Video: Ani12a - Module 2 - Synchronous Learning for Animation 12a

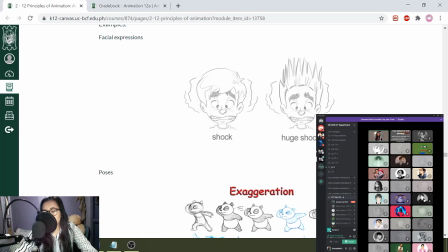2467s
This one in itself, the shock one, can give you the idea of shock. However, making the character's hair go up is a little bit of a caricature. So it's just one exaggeration, but this one simple exaggeration makes it even more impactful.
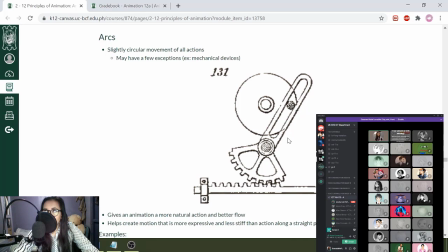2488s
Next one is we have for arcs. When you're creating movement, or when you're creating movement, we have something which we call as the path of action. The path of action is the movement of the arms, the facial expressions, and so on and so forth.
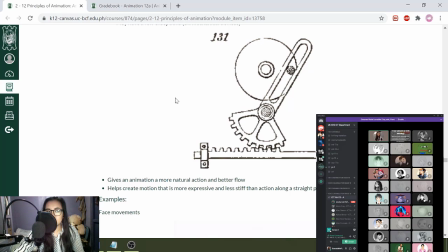2504s
A lot of the movements that we have usually moves in arcs or curved lines that can be either a C curve,
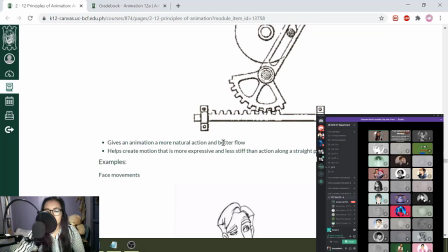2511s
an S curve, or as long as it's a curve. So these movements make it so that the action has a better flow.
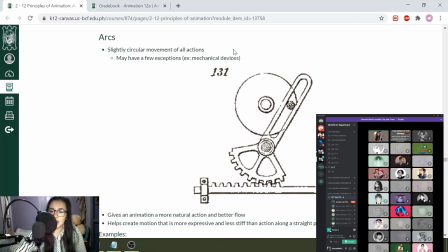2519s
However, there are some exceptions, like let's say mechanical devices. They tend to move in straight lines. If your character moves in straight lines, it would make it look like the character is mechanical and robotic.
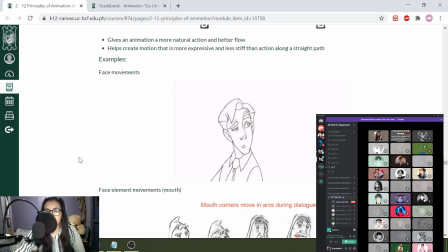2531s
So for example, we have here the face movements. So this is an example of something which we call as head turn, because you're turning your head from one side to another side. So as you can see right here, the movement of the head is circular.
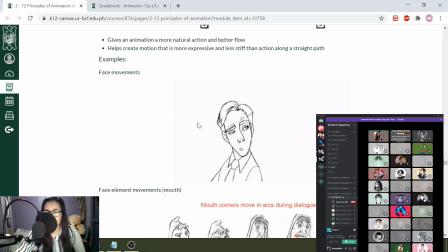2546s
So magpababa siya. So I think it's like a concave. It's possible for you to move your head in a straight line. Pero itong straight line movement na to makes it look like the character is robotic. Adding a little bit of curve makes it a bit more natural.
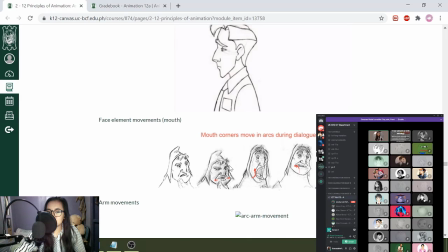2563s
Other examples are for face elements and for arm movements.
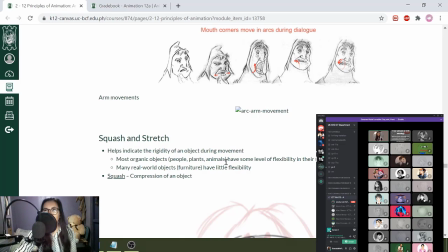2568s
So like let's say yung sa may arm natin, if you're going to move your arm na nakababa lang tapos pataas, it's possible for you to do that in a straight line. So however, yung pag-move ng kamay natin is very robotic in nature.
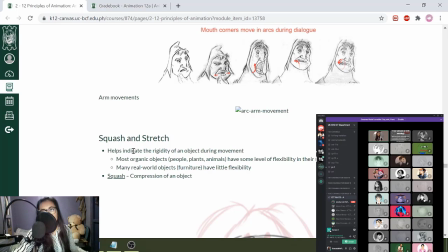2582s
Whereas if you move your arm like all the way up, you can see that the movement is more of a curved line and it looks more natural.
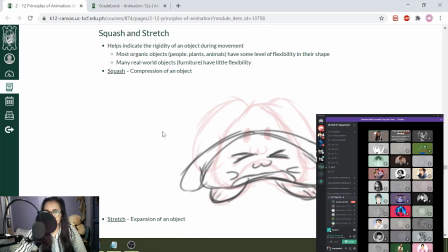2591s
Next one is squash and stretch. Squash and stretch helps you indicate the rigidity of an object during movement. There are two types of things that we have to focus on. Squash, which is the compression of an object, and we have stretch as the expansion of an object.
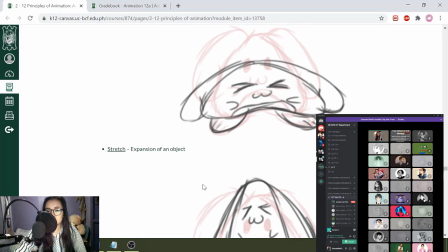2606s
An important thing about squash and stretch is that you have to make sure that the volume is the same.
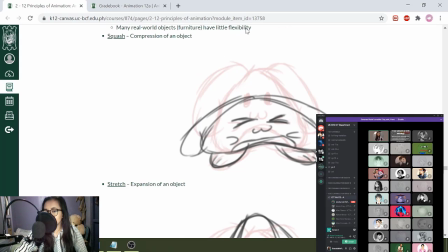2611s
What do we mean by volume? So we have an example here, the photo for the squash. So ito yung start natin ng jump cycle. So the one in black is the squash. The one below it, the one with the lower opacity, is the normal volume.
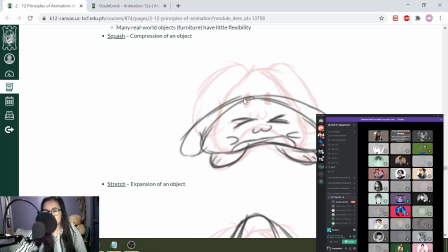2625s
You can see that for you to be able to squash, you have to make the character shorter. And at the same time, you have to make sure that the volume here is also expanded. So you can see right here that even though that the character became shorter,
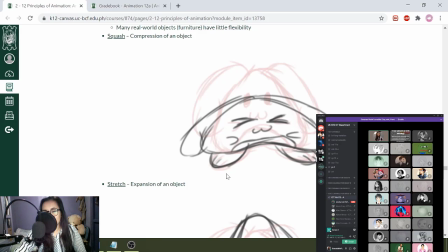2641s
you have to compensate it by adding a little bit more volume at the sides. Hindi dapat siya nawawala. So like for example, if you're going to create a stretch, so it became shorter, pero same pa rin yung volume natin dito sa may sides, it's not an example of squash because you have compromised yung volume niya.
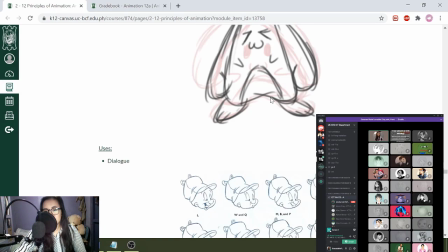2661s
Same is true with the stretch.
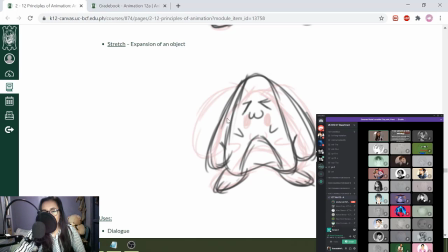2663s
You would see that the character is taller, pero at the same time, it also became thinner compared to that of the original one. Because the volume here at the top to make the character longer has also made it thinner.
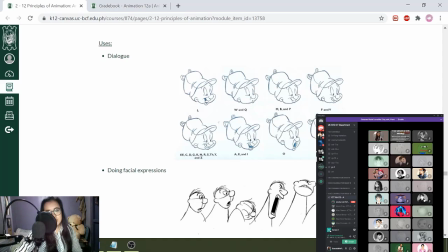2676s
So how do you use it? You can also use it for dialogue. So for example, when you're squashing and stretching your face. So when you're pouting, you would usually squash your cheeks. And at the same time, parang liliit yung chin mo.
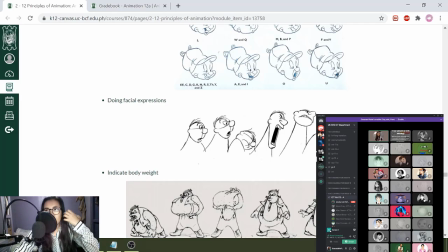2692s
if you have a surprised facial expression, your face would become longer, yet at the same time, yung cheeks natin would disappear because it's making up for that loss in volume sa may baba.
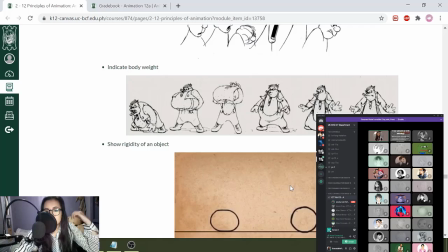2707s
Other examples is doing facial expressions, indicating body weight, showing the rigidity of the object.
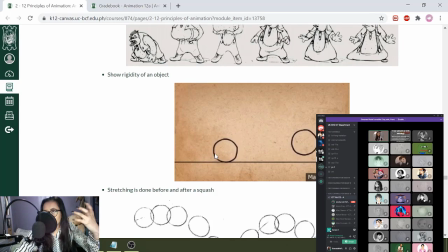2712s
So we have an example here na it has a lot more squash, which can probably indicate more of a water balloon. And we have something like here, which can emphasize of a tennis ball or something.
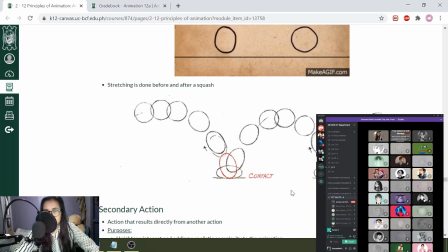2726s
Another important part for squash and stretch is that they come together at the same time. I mean, they come together in pairs. When you do a squash, you have to do a stretch before and after. It is possible for you to do a squash without a stretch, however. Next one, we have secondary action.
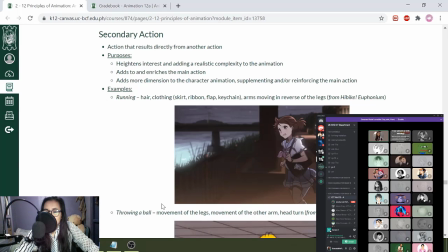2745s
So, medyo patapos na tayo. Secondary action is a complement to that of the main action.
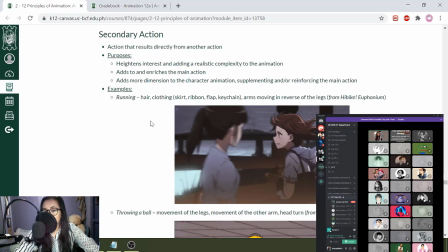2752s
As I've stated, usually you have only one main action.
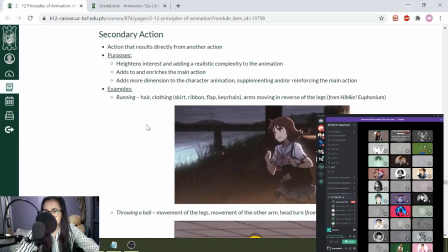2756s
Pero yung one main action na yun, to emphasize its intensity, you have to add other smaller actions. So it gives you more interest and more intensity to that one certain action.
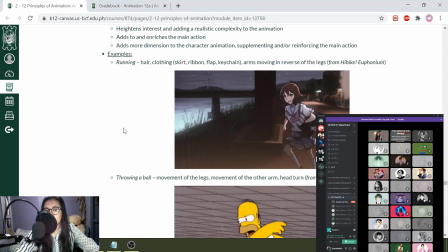2768s
One example that I'll be focusing on is the running motion that we have here. So when you're running, of course, yung main action mo is yung legs mo. Pero at the same time, when you're running, especially when you're sprinting or when you're running at a very fast pace, you would see a lot more movement.
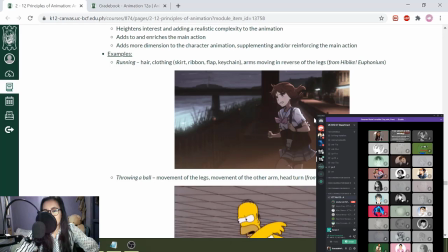2786s
So for example, yung sa may clothing natin, if you're wearing like a loose top or when you're wearing a jacket, you would see that it would flow more. If you have longer hair, you would see that your hair would flow more in the wind. Your arms also would create much more movement if you are sprinting very quickly.
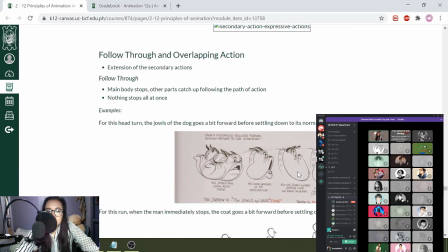2805s
Next one, other examples is we have yung ball and then waiting for someone to call.
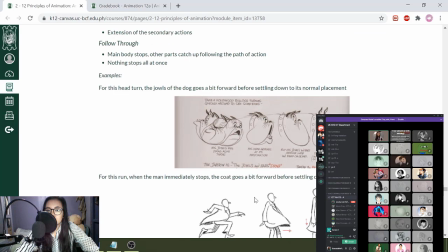2810s
Next one is we'll be moving on to follow through and overlapping action. So for follow through and overlapping action, it's an example of secondary action.
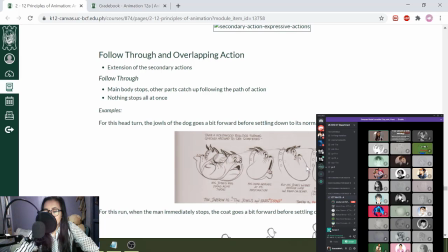2818s
Follow through is this one. Your secondary action stops after your main action has stopped. So ang pinaka-keyword natin for follow through is if the main body stops.
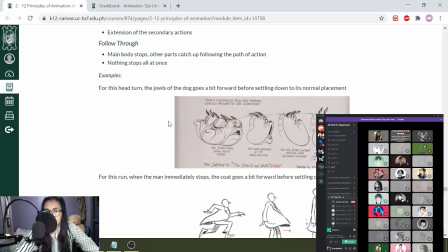2830s
So what happens here is that even though the main body has stopped already, we have this example for a head turn of a dog sa may baba. So let's have yung third to the last frame. So yung third to the last frame natin, you can see that the character has stopped already.
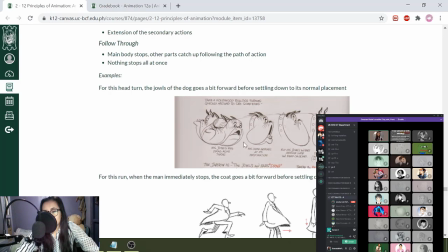2848s
Pero at the same time, you would see that the jowls is still moving at, still trying to catch up. Once na nag-stop siya, you would see that the jowl as well as the ears have moved on beyond kung saan man siya nag-stop.
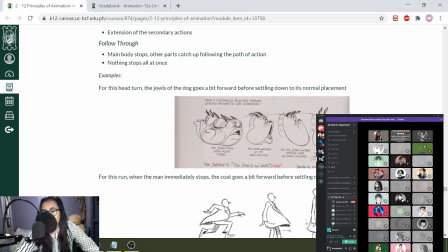2865s
And then, before it moves on to the next plate. I mean, before it settles down. So, this example right here, yung second to the last natin, it kind of mimics the first law of physics, which is inertia. So, one example also is when you immediately stop a car.
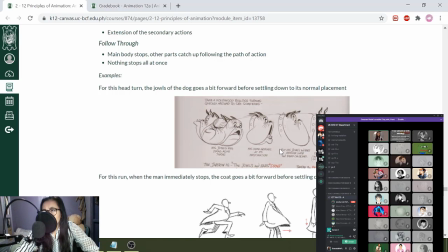2884s
So, like let's say when you're riding a jeepney and then biglang nag-stop yung si manang driver. What would happen to you is that your body would move forward as well before it actually moves back on.
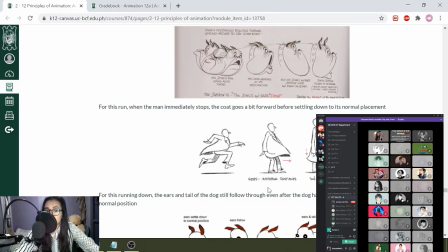2896s
So that's an example for follow through. We have also another example for overlapping action.
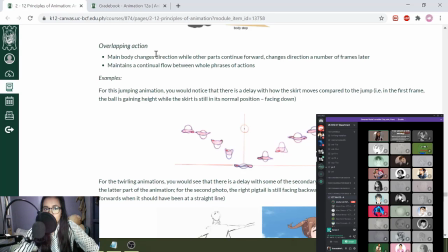2903s
If follow through is when a main body stops, overlapping action is when the main body changes direction. So overlapping action, if a main body changes direction, the other parts follow as well.
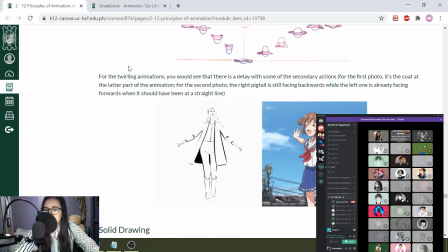2916s
So the example that I'll be using is the twirling animation, which is much better to see. So we have two examples of twirling animation. I've placed the second one for those who are using the PDF para mas makita ninyo. You can also see examples of twirling ballets like pirouettes or things like that.
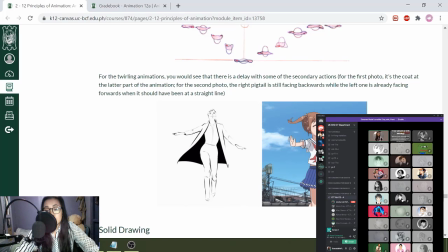2933s
Pero let's focus on the second one. So you can see that the face of this anime girl is at the front. Or you would also see that the right foot is already moving towards the back. However, yung ponytail niya sa may left side is still going towards the back. So it's still trying to catch up.